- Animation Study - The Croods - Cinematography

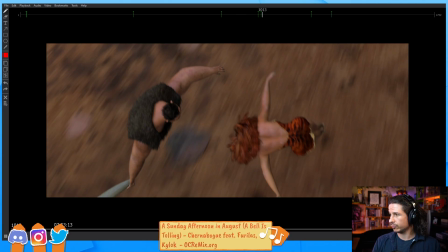So, what do I have here? Let's go with this one. First one that I found.
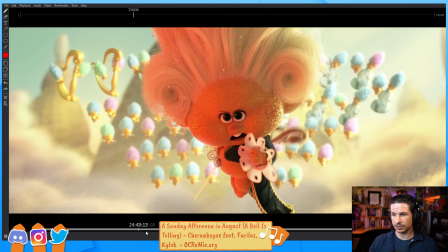Trolls World Tour.
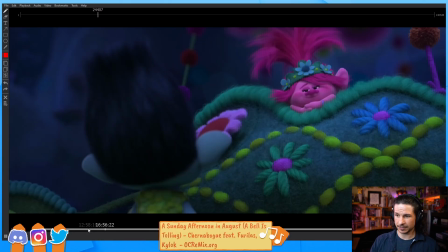So let's find a scene with multiple characters. That's a little bit more than just a head.
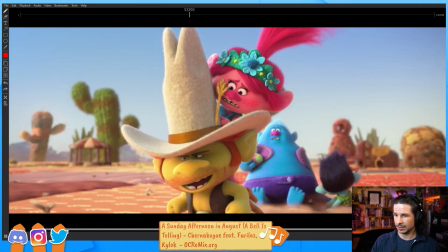I love this film. It's so good. Okay, so we've got this scene here.
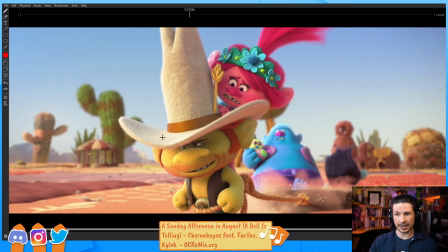How do we push the focus on the main character? So he's the focus right now. Any spoilers? No. I'm not going to play too far ahead. So this is basically stuff that you've probably seen in the trailers. I love Trolls. It's so good. If you haven't seen Trolls, I really like the first one.
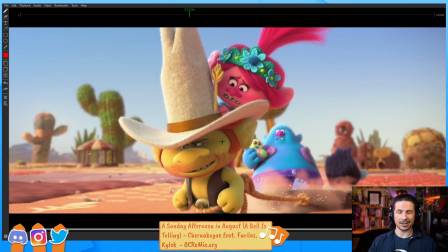I loved the second one. The second one just, at least for me, it was just so much fun. And the characters, the world they created, oh, beautiful. So how do they lead our eye to him?
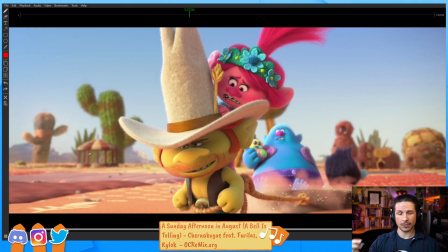He's where we should be looking. Well, again, where's the brightest spot on screen? His hat is all one material. It's felt. The brightest spot is right here. Not up here. They don't put a highlight up there.
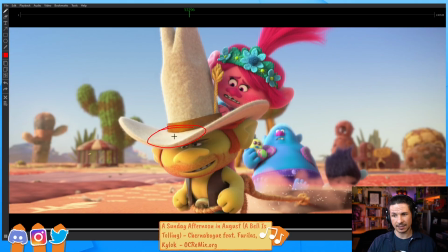They put an extra light right on that rim of the hat, so our eyes will automatically whoop, go right there. Now from there, we focus on the eyes, which are right underneath that. What else?
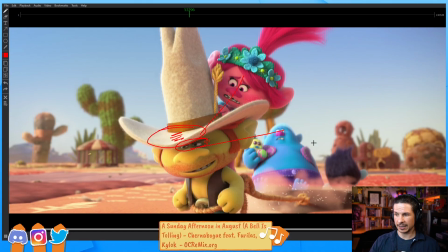Well, when we look at all the other characters, look at where they're looking. Everything's bringing our attention right in there. The line of action of her hair brings our eyes right in. Even his line of action here goes down to the rope, which goes up to there.
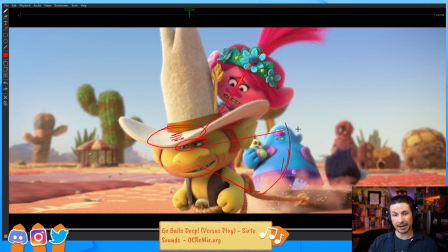And this is the big thing. A line of action doesn't have to lead directly into the character. So for example, his line doesn't go directly to the main character. It actually goes down to the ground, but it leads to another line which brings our eye to the character.
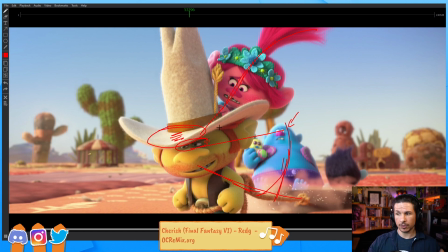So everything is bringing our eye forward. What else?
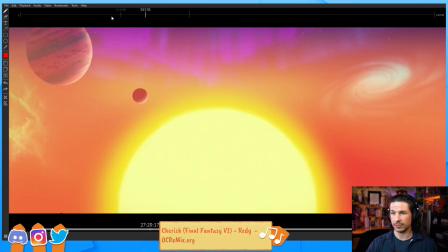Let's find another one. Let's not go too far ahead.
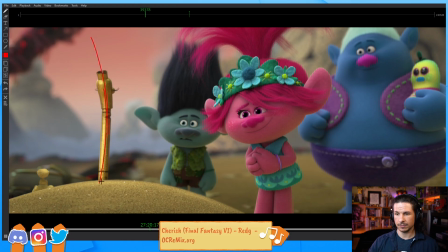Okay, so here, line of action of the character we're supposed to be kind of having a conversation with. And we have her eyes. All the eye lines are drawing our attention to where we should be looking.
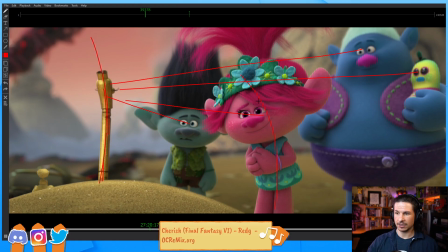From there, we have line of action. Her line of action leads forward, leads our eye over. His line is kind of going this way, but it connects to her hair, which brings it over and around.
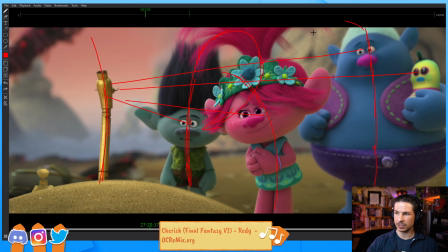He's kind of leaning forward, which kind of brings our eye forward. It's all bring our eyes to her and then to the penny whistle here.
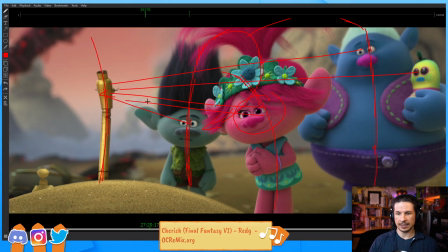So it is a beautiful composition. It works very well. The other thing that they're doing is that they're using the background to help the composition. Look at where the characters are placed on the scene. On all the other characters, you've got this kind of mountain range right here.
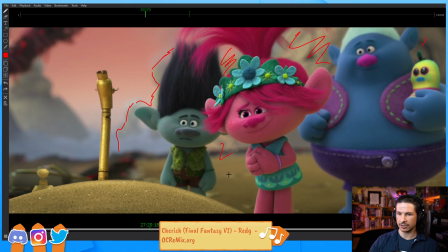And then it's like back here, back here, back here. It's all dirt. You've got a mountain range right there. Where's the penny whistle? In the one open area.
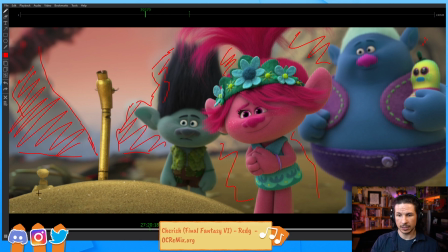So that brings our attention right there. Not only that, even the ground is pointing straight to it. So you've got all of these things that are directing our eye exactly where we need to go.
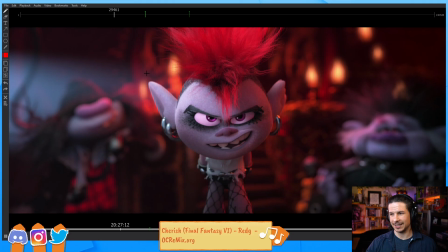Let's take a look at one more. Oh, I love this character. She's so good.